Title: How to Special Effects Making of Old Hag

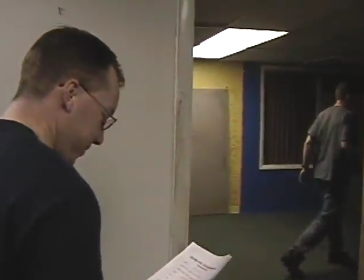0s This place smells like old people. Yeah, it does. It smells like old people and urine.
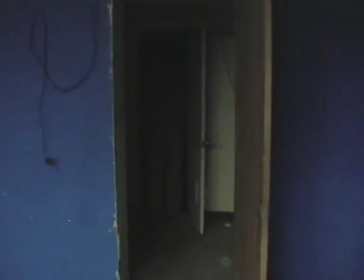7s
I'm Channing Lowe, director of Old Hag. Welcome to the making of Old Hag.
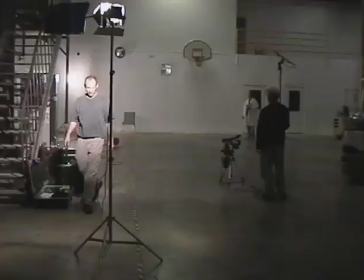16s
When we started coming up with ideas for making another movie,
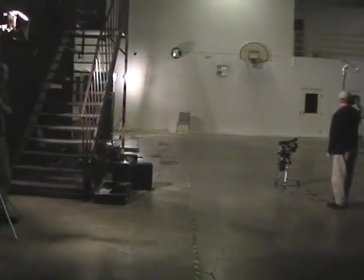25s
Matt Keddington said that we could access a warehouse that he used to work at.
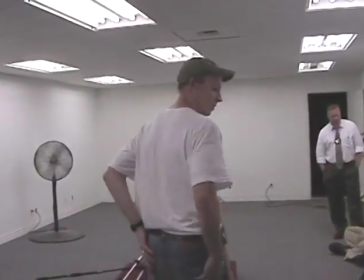30s
He had full access to it. It had a broad range of different types of rooms of office space and
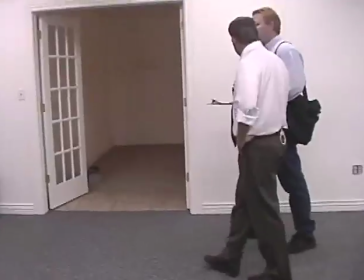37s
big open spaces that we could be shooting in,
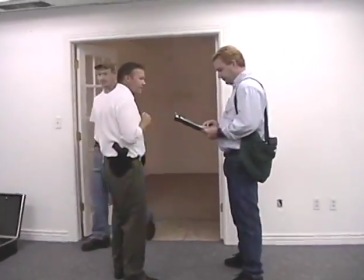41s
so we thought it'd be a good location to shoot kind of a creepy movie.
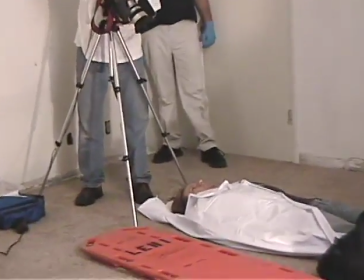47s
So we started coming up with concepts for another creepy movie.
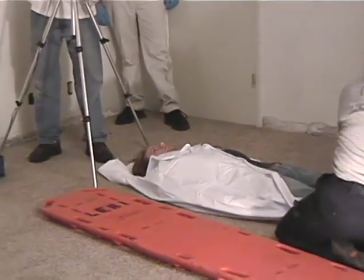51s
We did Scranton before, which was supposed to be a scary movie,
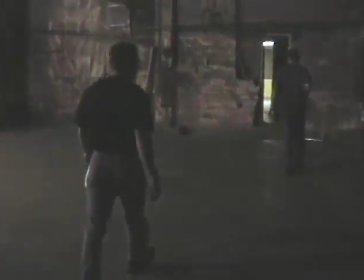55s
so we thought with this warehouse we could come up with a good creepy idea, so we came up with a concept for Old Hag.
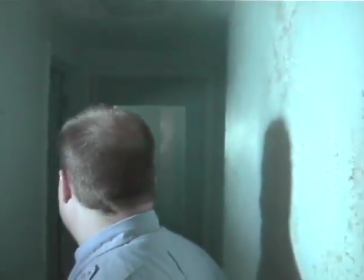64s Aaron. Door. This is my first time.
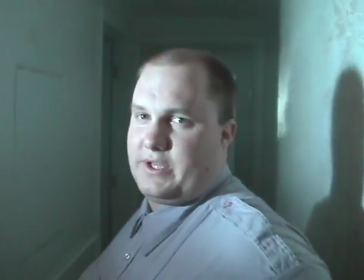69s If I do it right.
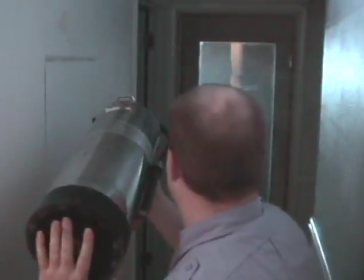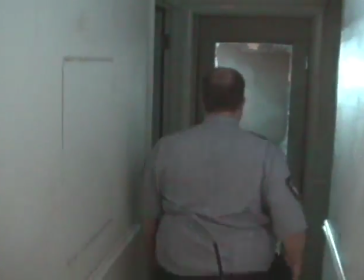76s
I chose two different locations, warehouse locations.
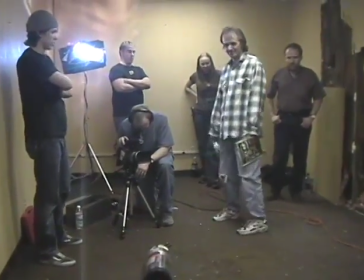80s
One was more of just a large warehouse that was being used quite a bit, so it looked used,
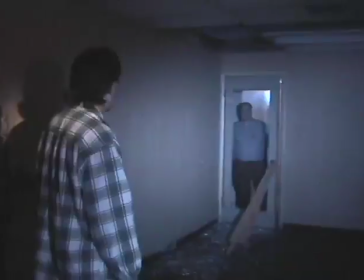87s
and then we chose another one that was a little creepier that for the end scenes when everything kind of starts getting supposed to be getting really scary.
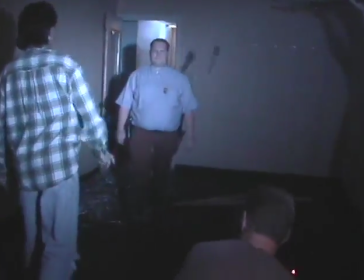96s
And there are a bunch of broken down rooms. They're not using the warehouse anymore. When we were doing special effects, we realized we came up with this concept for the Old Hag,
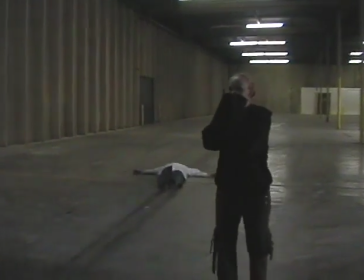107s
the ghost that was going to be dragging people around and interacting with the characters in the movie.
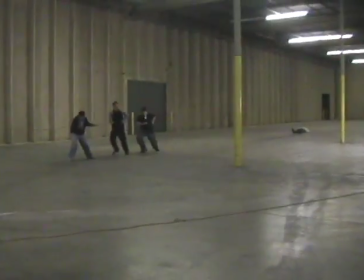114s
So we started coming up with some concepts of rigging people, like you see here.
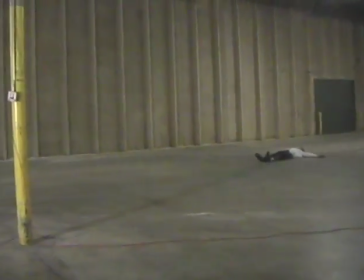120s
Character Robert gets dragged by the ghost out of the room.
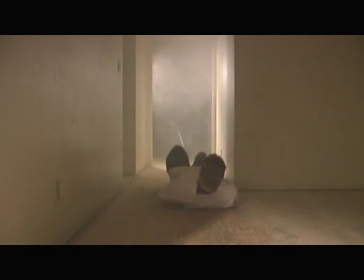124s
We had actors tied a rope to him and had crew members drag him out of the room. And then we took a clean slate of the image, as you see here.
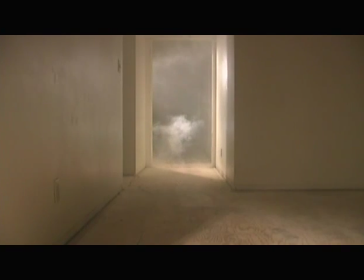139s
And then we did what's called rotoscoping, where we did a rotospline.
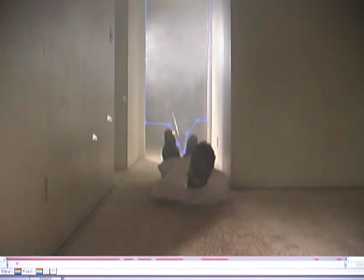144s
You can see the rotospline going around the area where the rope is, and that's going to creates a mat.
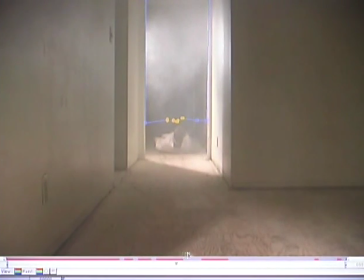151s
And then within that mat, we'll replace it with the clean slate.
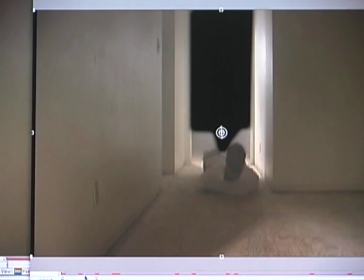155s
Now here you see the mat, the clip that we cut out with the rotoscoping. See, the black area is going to be replaced with the clean slate, making it look like there is no rope.
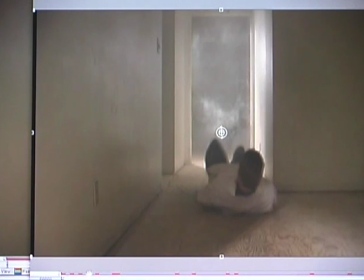172s
So we replace it with the clean slate. The rope is gone, and then he gets dragged out of the room.
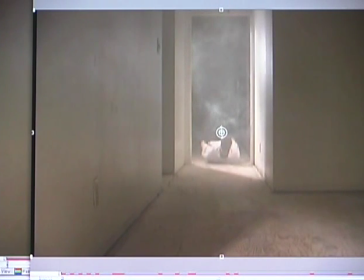180s
Makes it look like there's a ghost or he's being pulled by some invisible force.
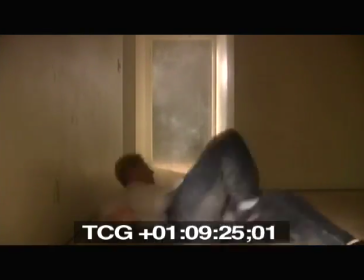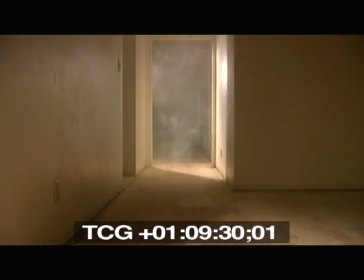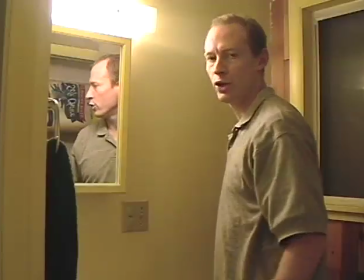196s
And we also wanted to do some psychological kind of effects with the ghost, make it look like images in the mirror were going out of sync,
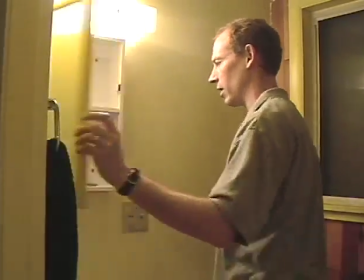205s
make it look like the image in the mirror was independent from the actual person. So we had to shoot this sequence.
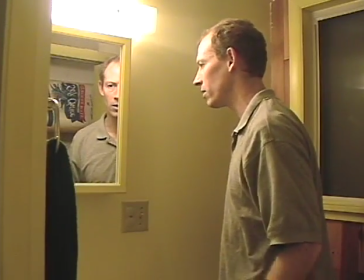210s
You see two sequences that I shot here as a test, and then put it together in this final composition.
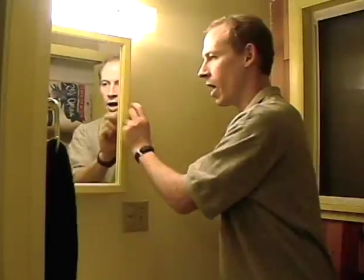217s
One where I'm doing a different thing in the mirror than what I'm actually doing outside the mirror.
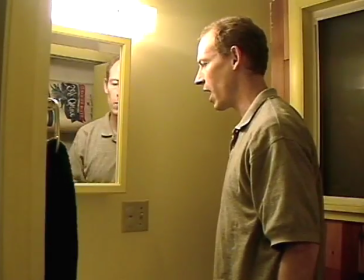223s 5, 6, 7, 8, 9.
So we did the same thing with the actor.
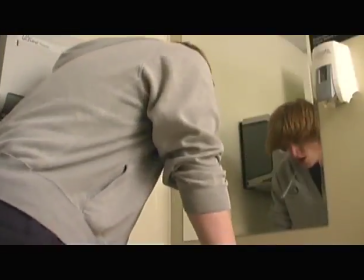229s
We had him go through the scene twice while I counted in the background.
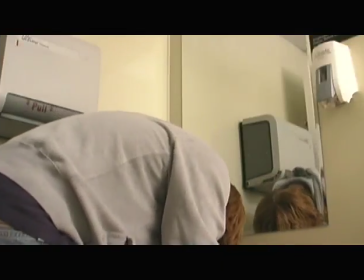234s
He memorized certain steps along with my counting.
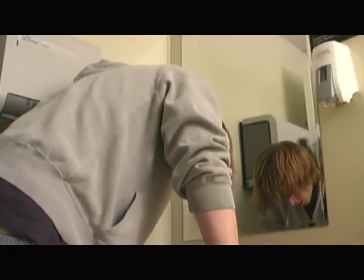239s
And then the second time we shot it, he had different actions memorized.